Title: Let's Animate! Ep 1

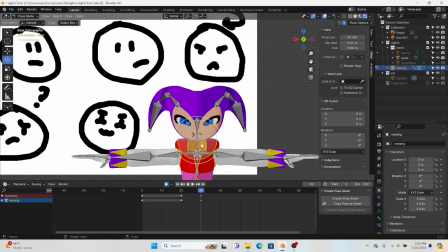It should be on frame 30. It should be Alt R. So now Knights is looking at us. Knights will continue to look this way until Alt R until they look back up this way.
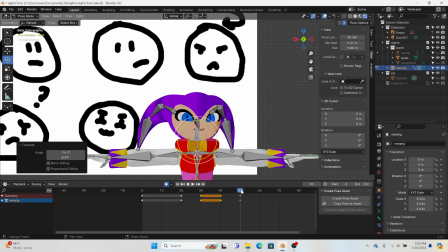Because they're making it's like that cat from that meme with the smug cat and the knife.
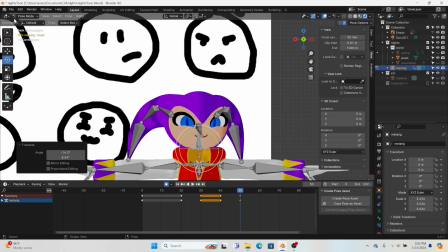I don't know. So now we go back to the body eye rig.
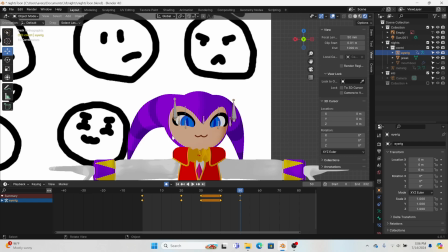I have them separate because in case I need to hide them from each other. They are parented. Eye rig is parented to the head bone.
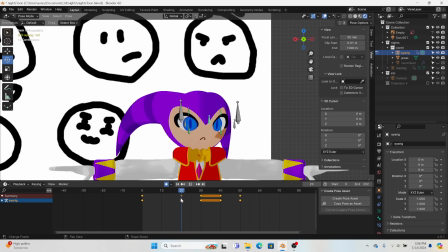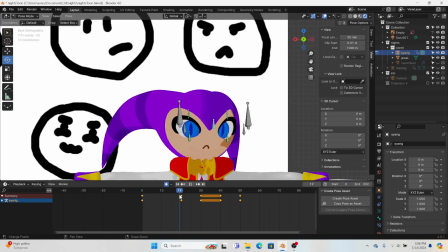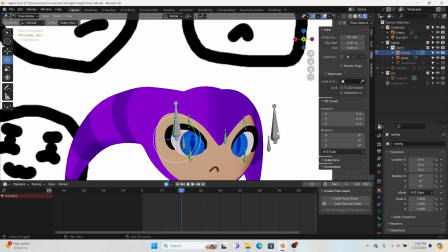So the eye position will need to be set. So
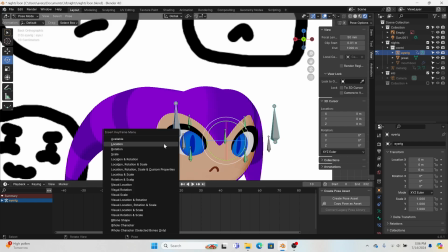location. I'm gonna keep the eyes are gonna remain there until here, but they're gonna look at us here.
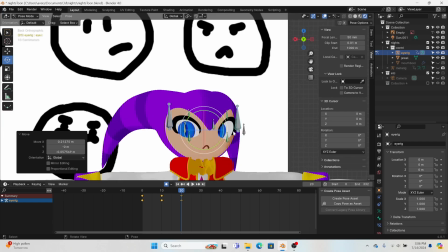Does that look like you're looking at us? Does that look like you're looking at me?
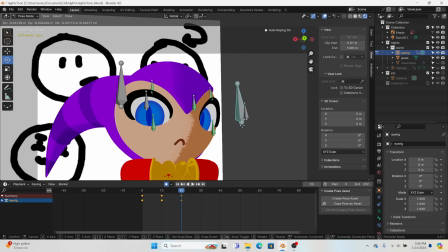I might be able to move this eye a little bit out there. Doesn't look like it.
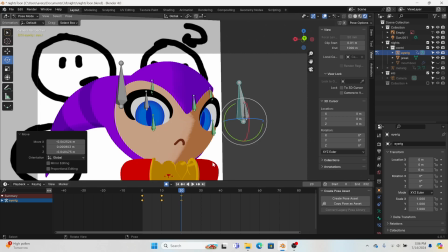There we go. That's good. Oh, and this one's pupil.
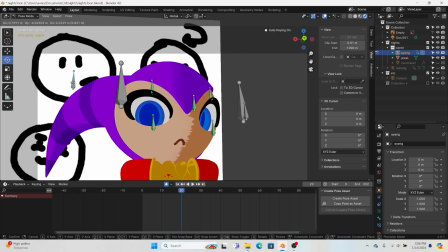Oh, gee, we don't need that. We might actually need that. Hold up. Grab the other one. Location.
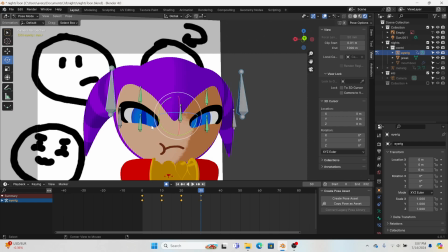So I can reset this back to G. Or maybe not. Okay, now they're looking at us. And I'm actually gonna make the eyes narrower. Isn't that cool?
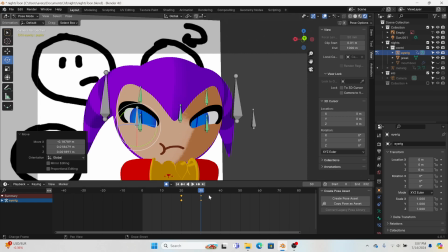Now you're really suspicious of us. Someone is not happy. And looks like we're gonna need to
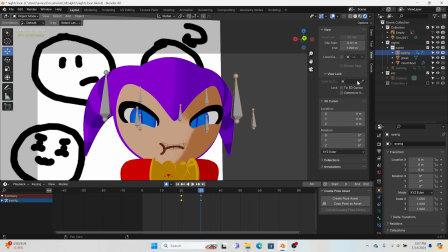hold up, add some buffering or add some more spacing. So I'm gonna hit everything and go into pose mode. This will allow us to adjust so.
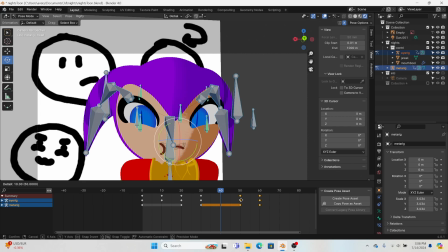You're gonna I want some time. So I'm just gonna take all these keyframes and copy them. So that there's some time of Knights looking at us. And then Knights gets concerned.
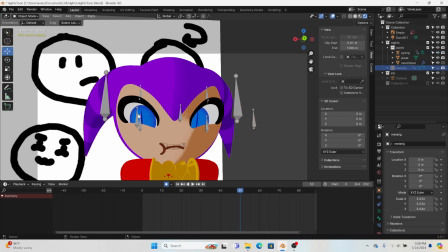And I'm just gonna go back out, hide that. I didn't need to, but I like clearness.
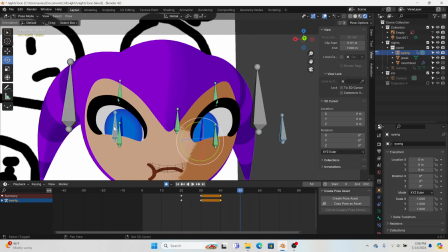So I'm gonna you're gonna go back to normal.
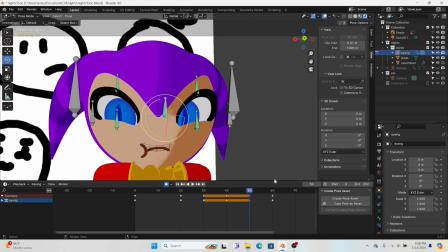And I think maybe our mouth should go to I have a limited mouth. I'm not good at drawing, so I only drew 4.
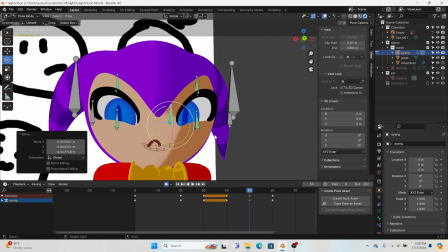Yeah, I think that should go.
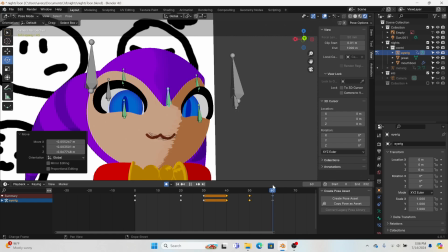The smug.
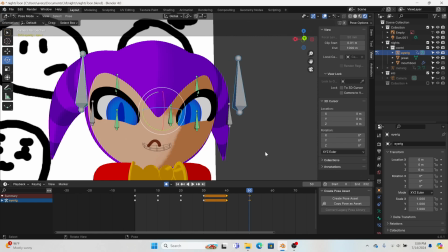So I'm gonna Alt G the no, not Alt G. I mean I location.
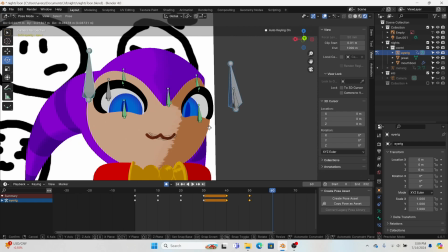Maybe I'm gonna pull them down a bit. I'm gonna raise this one a bit. And then I think I might Someone gave Knights catnip. No. That's fine.